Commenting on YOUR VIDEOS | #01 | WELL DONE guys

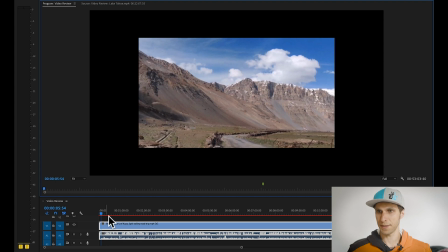(4:09)
I've noticed another couple of things here in the beginning. This image right here.
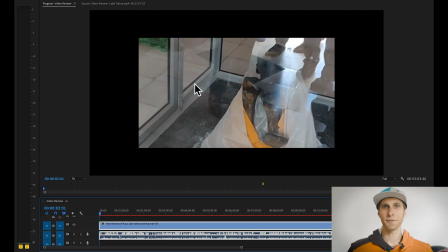(4:17)
So it seems like a mummy or something, but there's a lot of reflections of the glass around it, and I don't really understand what's going on. So when you have these type of images, I would avoid using them, to be honest, because it's just confusing and I'm not really understanding what's going on.
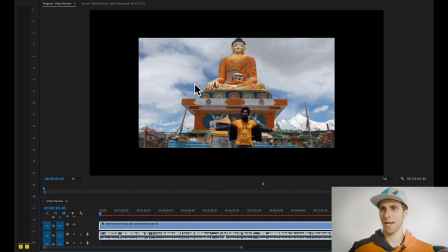(4:35)
And also right after, I think there's a black frame. So we got a mummy and then there's a black frame.
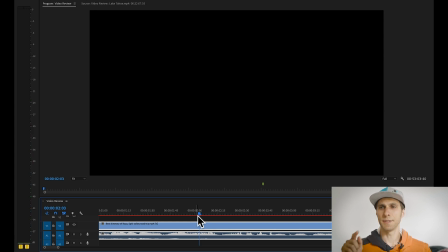(4:41)
And watching your video, I actually realized there's a lot of these black frames, or just one or two frames from another image. So make sure you always re-watch your video and make sure you cut these frames and stitch the other two together, for example, like this.
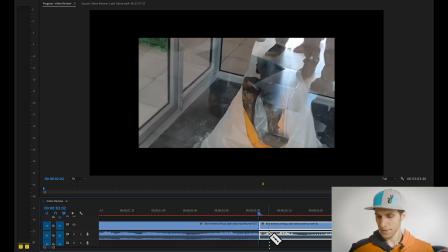(4:57)
So very quickly This is your frame, and you get rid of your black frame right there. Oh, there's actually 3 or 4 black frames. That's it. So now there's nothing in between.
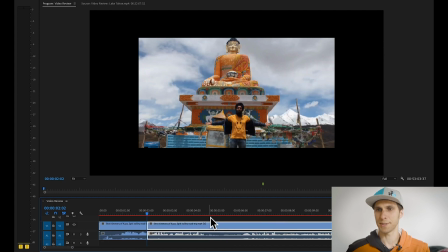(5:15)
Okay, so always make sure you re-watch your video before exporting.
The complete itinerary of my speedy road trip.
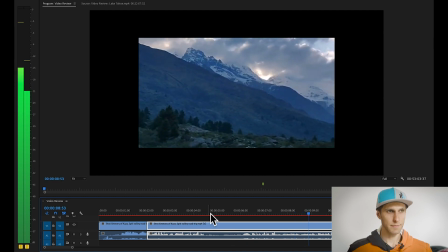(5:23) I'll try to be descriptive. I'll share the information about where you can stay.
Okay, here again there's something going on.
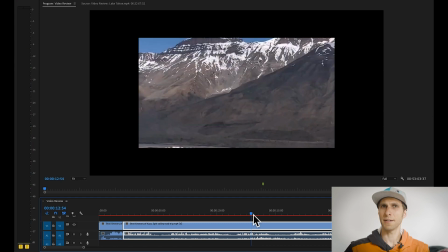(5:30)
So you've got the mountain, then you've got another frame of the same mountain actually, just shifted.
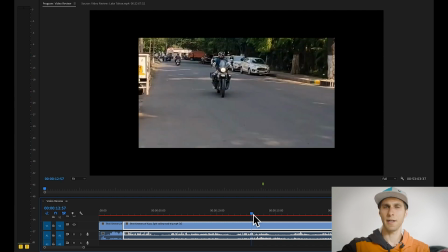(5:38)
There's 3 frames there, and then the guy on a bike. So this is very distracting.
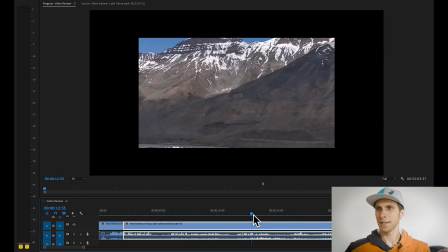(5:45)
All these changes of frames are very distracting, so make sure you chop them out.
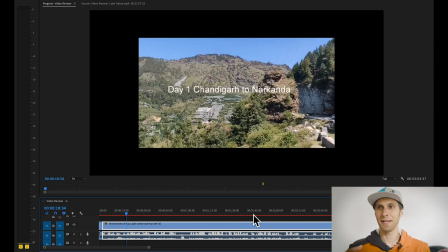(5:53)
Okay, the titles are nice. Again, it's very informative. I like that. I like these kind of travel vlogs where you give me information about the place.
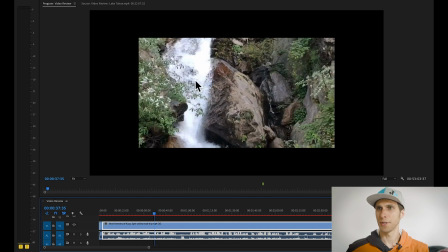(6:02)
Okay, in this shot, for example, there's a bit of overexposure in the white of the waterfall, so make sure, again, the settings of your, I don't know, your camera or phone are correctly exposed.
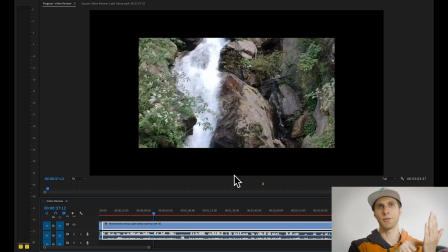(6:14)
So usually if you have auto exposure, make sure you click on your monitor on the brightest part of the image and everything else will adapt. But in that way, you will make sure that the white is correctly exposed and not burned out.
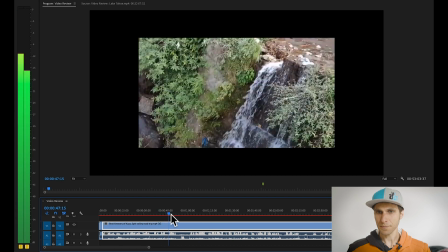(6:30) Next day we traveled from Narvanda to Chitkur.
Okay, there was something I wanted to cover at.
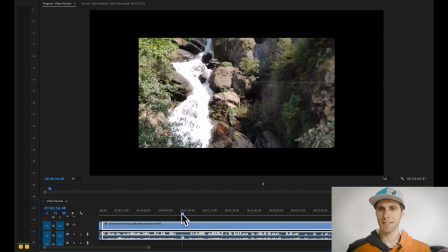(6:38)
Okay, here it's 0056. Again, a lot of noises, like
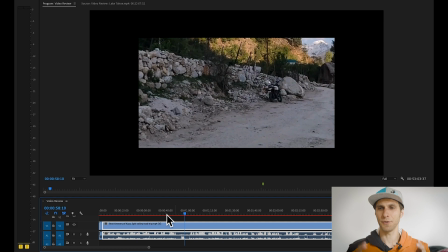(6:46)
it seems like you're turning the page or touching the microphone. So all this stuff can be cut out during the video editing process. And again, I can show you quickly. You just chop it literally, and that's it.
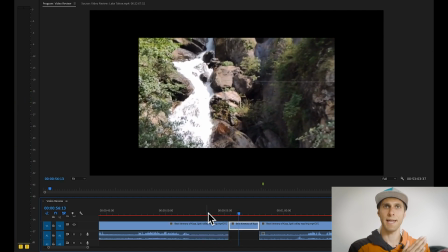(7:02)
So you keep the music, but you cut out the noise you're making somehow. And the next one was at 107. These were some of my notes.
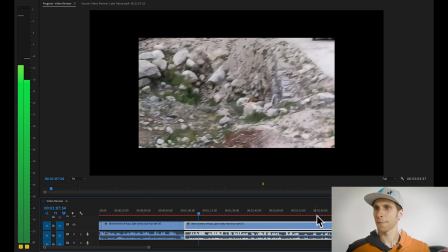(7:14) In addition to that, this is a major tourism attraction, so there are a lot of...
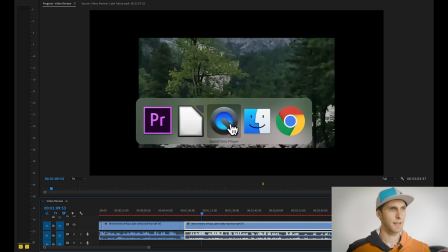(7:19)
Again, guys, you can follow this on YouTube if you go to Deep YouTube channel, Backpacker Deep.
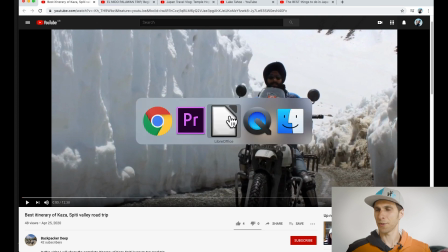(7:27)
Okay, check it out. We can work on this together.
Places to stay.
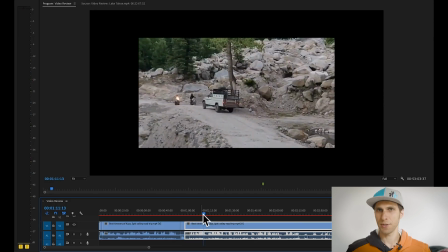(7:32)
Okay, all these images where you're showing me the car and then the forest.
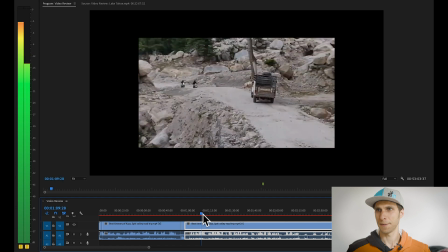(7:38)
Look at this.
So there are a lot of places.
So you're going up and then going down again.
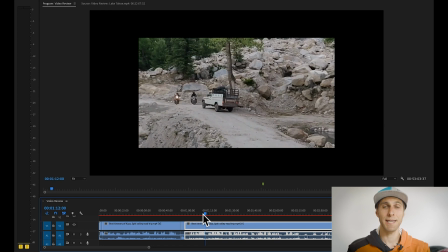(7:43)
So these are all very quick images, and usually it's better to hold for a bit longer a still image. So show me the trees, then you cut to a different clip, a different shot, and you show me the car and you hold it for another 4 or 5 seconds.
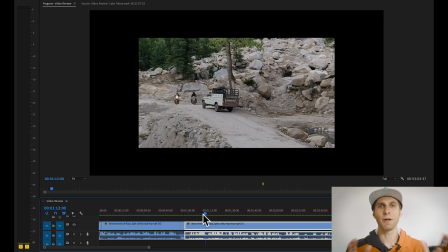(8:00)
As a general rule, I usually keep the same clip for around 10 seconds, just to make sure I've got some handles during the video editing process. So that's a big tip, guys. Always keep your filming going for at least 10 seconds. If you want to do panning or tilting, do it slowly.